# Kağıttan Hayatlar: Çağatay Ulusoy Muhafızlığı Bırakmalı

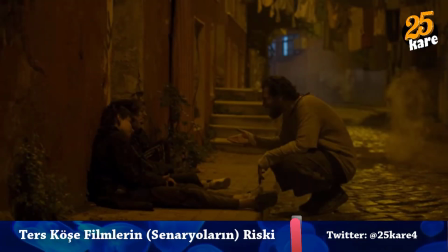4:09 Uslu durun ha.
Bu sahne olmasaydı ne kaybederdiniz ki?
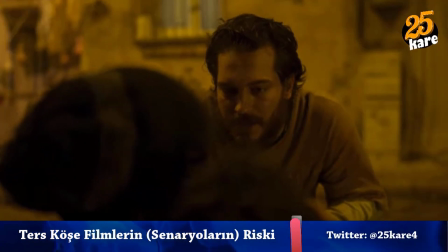4:13 Biz olayı yine tahmin ederdik etmesine ama emin olamazdık ve Mehmet Ali'nin eve girdiği sahneye kadar beklemek zorunda kalırdık.
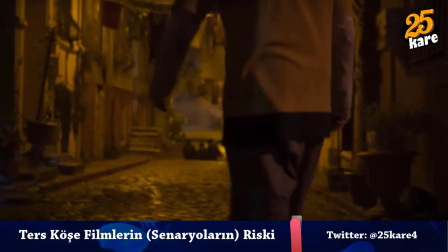4:21 Taşlar orada yerine otururdu. Çocukların Ali'yi yere yatırdığı ve güya bali çektirdikleri sahne de çok sırıtıyordu.
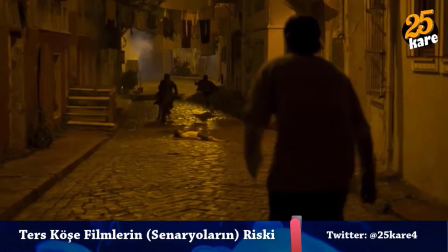4:28 Bu sahnenin Mehmet Ali'nin çocukluğu ile doğrudan bağlanması ve Mehmet Ali'ye bana
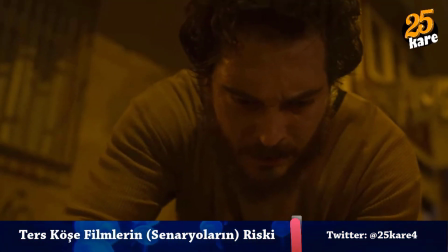4:33 da çocukken içirmişlerdi dedirtilmesi maalesef senaryonun zayıf yönlerinden birisiydi.
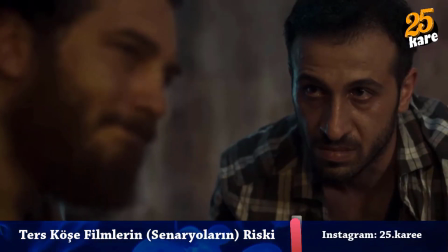4:38 Bana da içirmişti bu şerefsizler. Hatırlıyorum ilk sokağa düştüğümde.
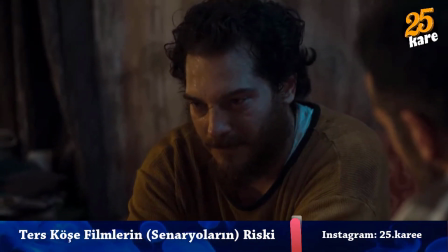4:45 Çünkü burada artık seyircinin olayı çözmemesi imkansız diye düşünüyorum.
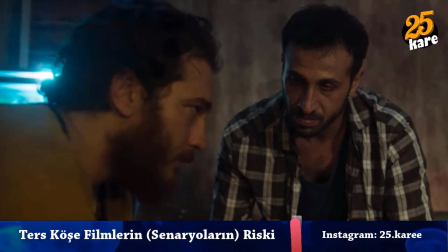4:50 Hele hele Gonzales'in bakışlarından, sessizliğinden ve çocuğu hastaneye götürmeyelim deyişinden sonra.
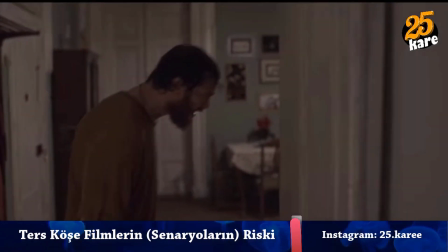4:55 İşte tüm bunlar finalin etkisini azaltıyor. Senarist tüm yoğunluğu, tüm çözümü evde gerçekleşen o ana bırakmalıydı.
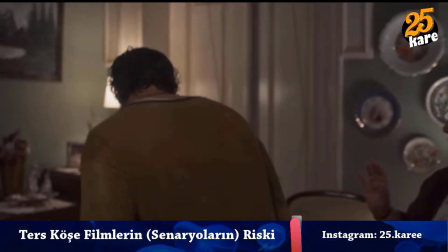5:04 Bırakmaması ve onun senaryoda bu detaylara yer vermesi onun seyirciyi hafife aldığını gösteriyor.
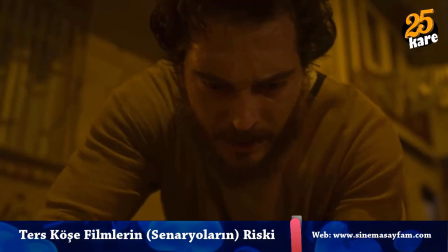5:09 Çok ince dokunuşlar yaptığını düşünüyor ama hayır. Tam aksine bize final gelmeden her şeyi anlatıyor ve bize finalde yaşayacak bir sürpriz bırakmıyor.
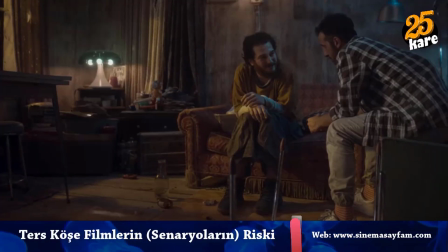5:19 Şimdi biraz da birkaç sahne üzerinde konuşmak istiyorum.
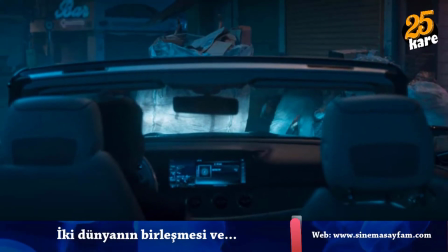5:23 Filmin başında üzeri açık aracın kenar sokaklara girişi ve kağıt toplayıcısı ile karşılaşması bence güzel bir detaydı.
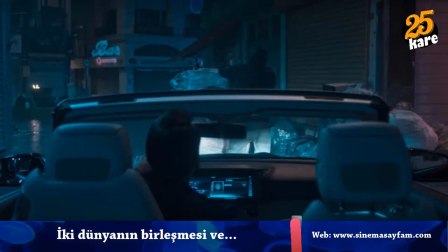5:31 Öncelikle bu geçiş iki dünyanın kesişimi anlamına geliyordu ve bunu aktarıyordu.
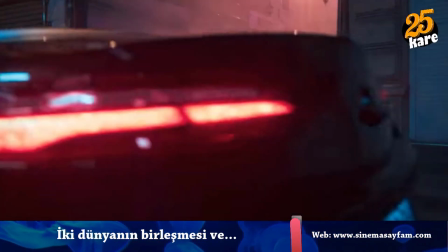5:35 Ama beni etkilediği asıl yönü bu değil. Beni Mehmet Ali'nin araca dönüp bakması çok etkiledi çünkü üzeri açık
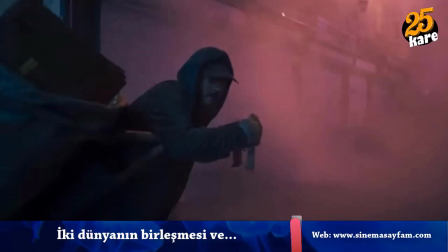5:42 araca binmek onun ölmeden önce yapılacaklar listesinde ikinci sıradaydı.
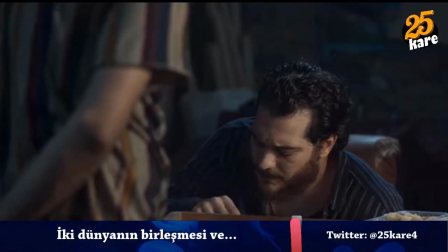5:47 Ha abi sen de okuyamıyorsun bak. Dur lan. Üstü açık arabaya bin işte. Üstü açık arabaya bin.
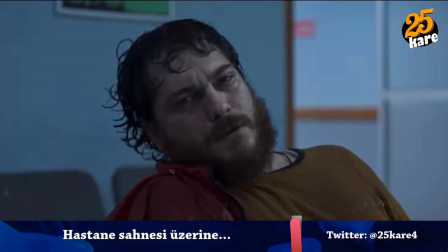5:52 Tamam abi gel.
Hastaneye geldiğinde gördüğü sahne muhtemelen tamamen hayaliydi.
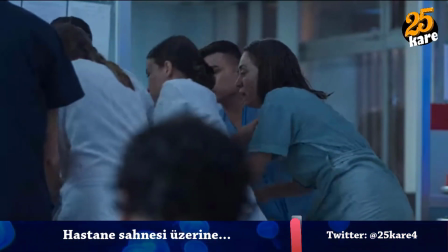5:57 Annesinin kendisini hastaneye getirdiğini düşünüyordu, hayal ediyordu. Çocukken yaşadığı travmaları atlatamamış.
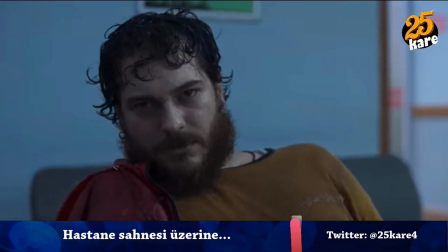6:04 Bu sahneden hareketle şunu söyleyebiliriz.
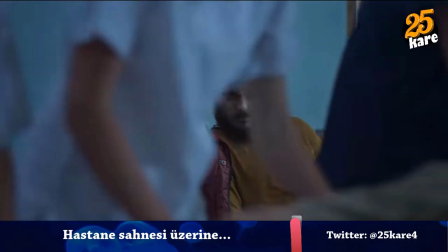6:06 Büyük olasılıkla annesi onu çocukken en azından bir kez can havliyle dayak yedikten sonra, çocuk dayak yedikten sonra hastaneye getirmişti.
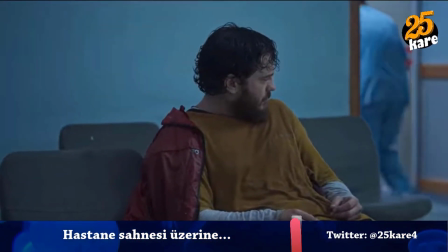6:15 Şimdi hayalinde o anı canlandırıyordu. Ya da bunun tam tersi de olabilir.
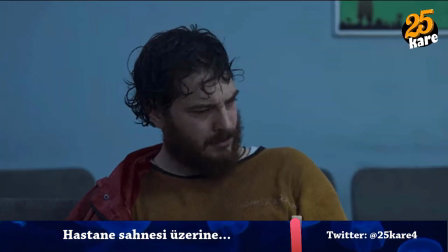6:20 Yani annesi onu hiç hastaneye getirmemiş de olabilir.
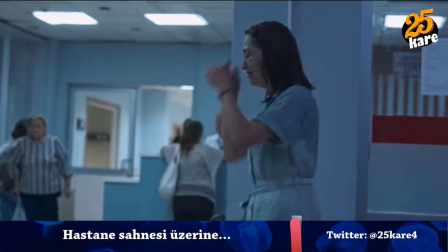6:24 Mehmet Ali de annesinin kendisini öyle terk etmek yerine hastaneye getirdiğini düşünüyor olabilir.
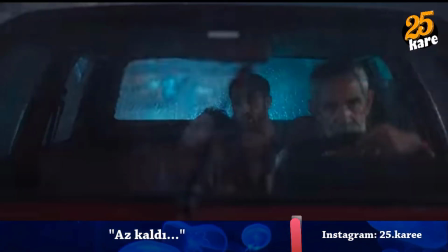6:30 Mehmet Ali'nin hastane çıkışında Tahsin Baba'nın sorusu üzerine parayı kastederek az kaldı demesi çok güzeldi.
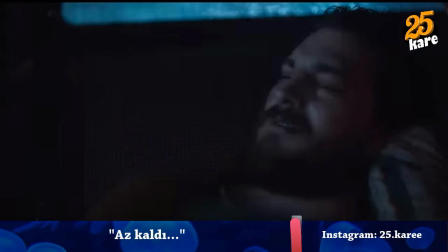6:37 Para ne durumda? Gerekli sayılır. Az kaldı.
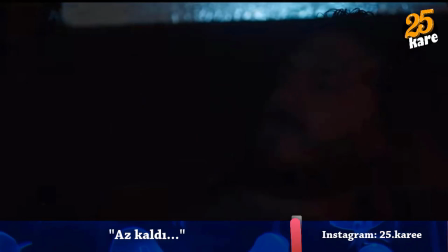6:43 Onun biriktirdiğini gördüğümüz para ve filmin sonunda Tahsin Baba'nın parayı bırak,
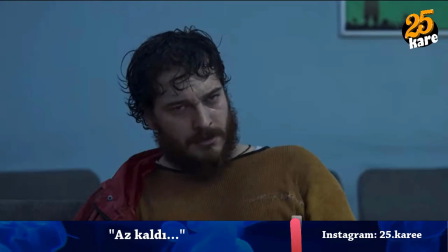6:48 bir daha biriktiremeyiz dediği para aslında onun böbrek nakli için biriktirdiği paraydı.
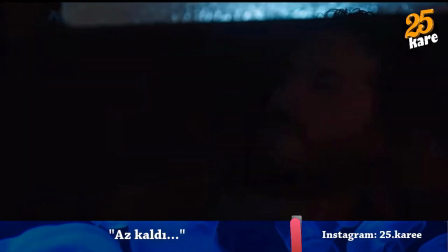6:53 Ama benim güzeldi deme nedenim bu değil. O aslında öleceğinin farkında.
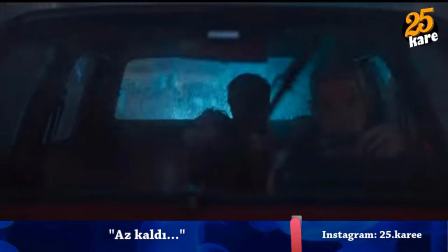6:57 Dikkat ederseniz burada az kaldı demeden önce sanki bir iç çekiyor.
Para ne durumda?
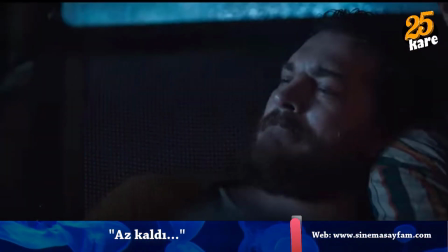7:04 Gerekli sayılır. Az kaldı.
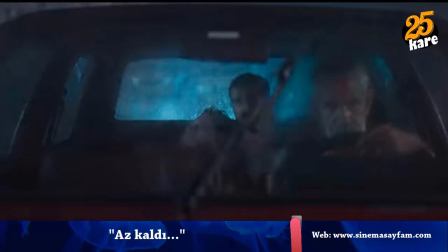7:08 Daha sonra Ali ile yaptığı o hayali konuşmasında az kaldı diyerek annesiyle buluşma zamanının yaklaştığını söylüyor.
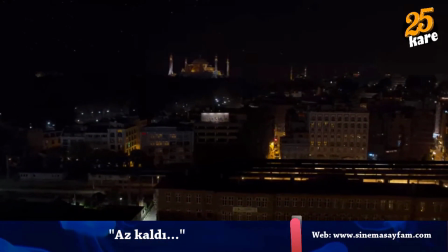7:16 Seviyorsan neden onun yanına gitmiyorsun? Gideceğim Ali. Az kaldı.
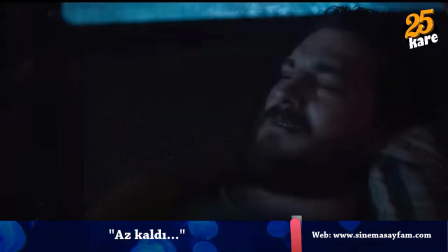7:24 Para ne durumda? Gerekli sayılır. Az kaldı.
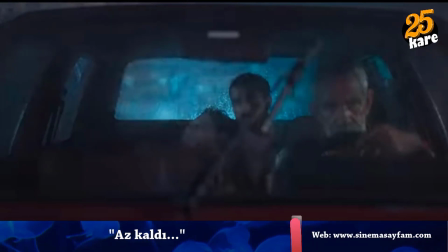7:30 Bu onun iç sesi, yani Mehmet Ali hasta da olsa bilinçaltında ölümünün yaklaştığının farkında.
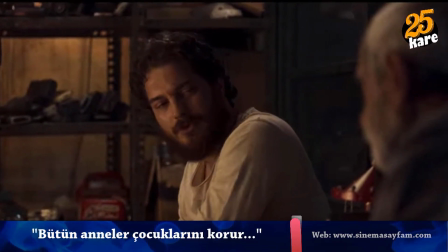7:37 Tahsin Baba'nın Mehmet Ali'nin gözünü açmak için söylediği sözler de çok etkiliydi.
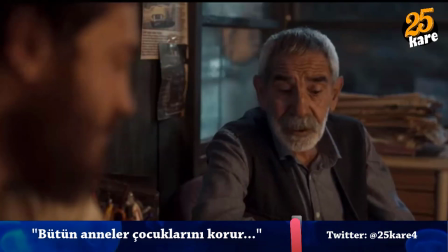7:42 Belki de bu sözler Mehmet Ali'nin değil bizim gözümüzü açmak için söyleniyordu. Bütün anneler çocuklarını sever ve korur.
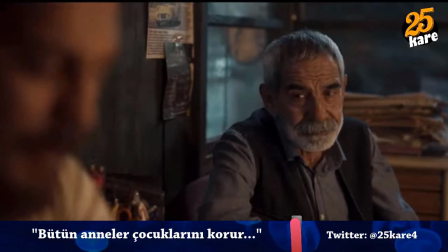7:49 Genellemesinin yanlış olduğunu bir tokat gibi yüzümüze indirdi onun bu sözleri.
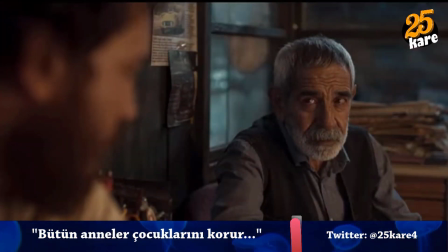7:53 Eğer öyle olsaydı diyor Tahsin Baba, yani tüm anneler çocuklarını sevse ve korusaydı sokaklarda çocuk mu olurdu?
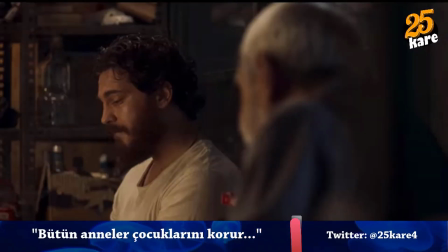8:00 Nerede bu sokak çocuklarının anneleri?
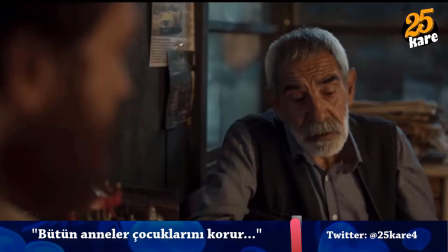8:04 Maalesef öyle ya da böyle hangi nedenden ötürü olursa olsun sokaklara atılan çocukların varlığı bir gerçek.
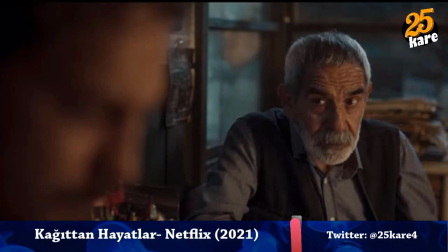8:10 Neyse bu film için bu kadar konuşmak yeter diye düşünüyorum. Kağıttan Hayatlar eksiklerine rağmen beğendiğim bir filmdi.
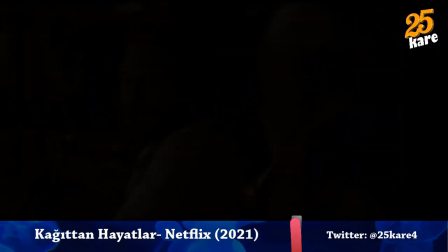8:16 Peki bu film hakkında siz ne düşünüyorsunuz?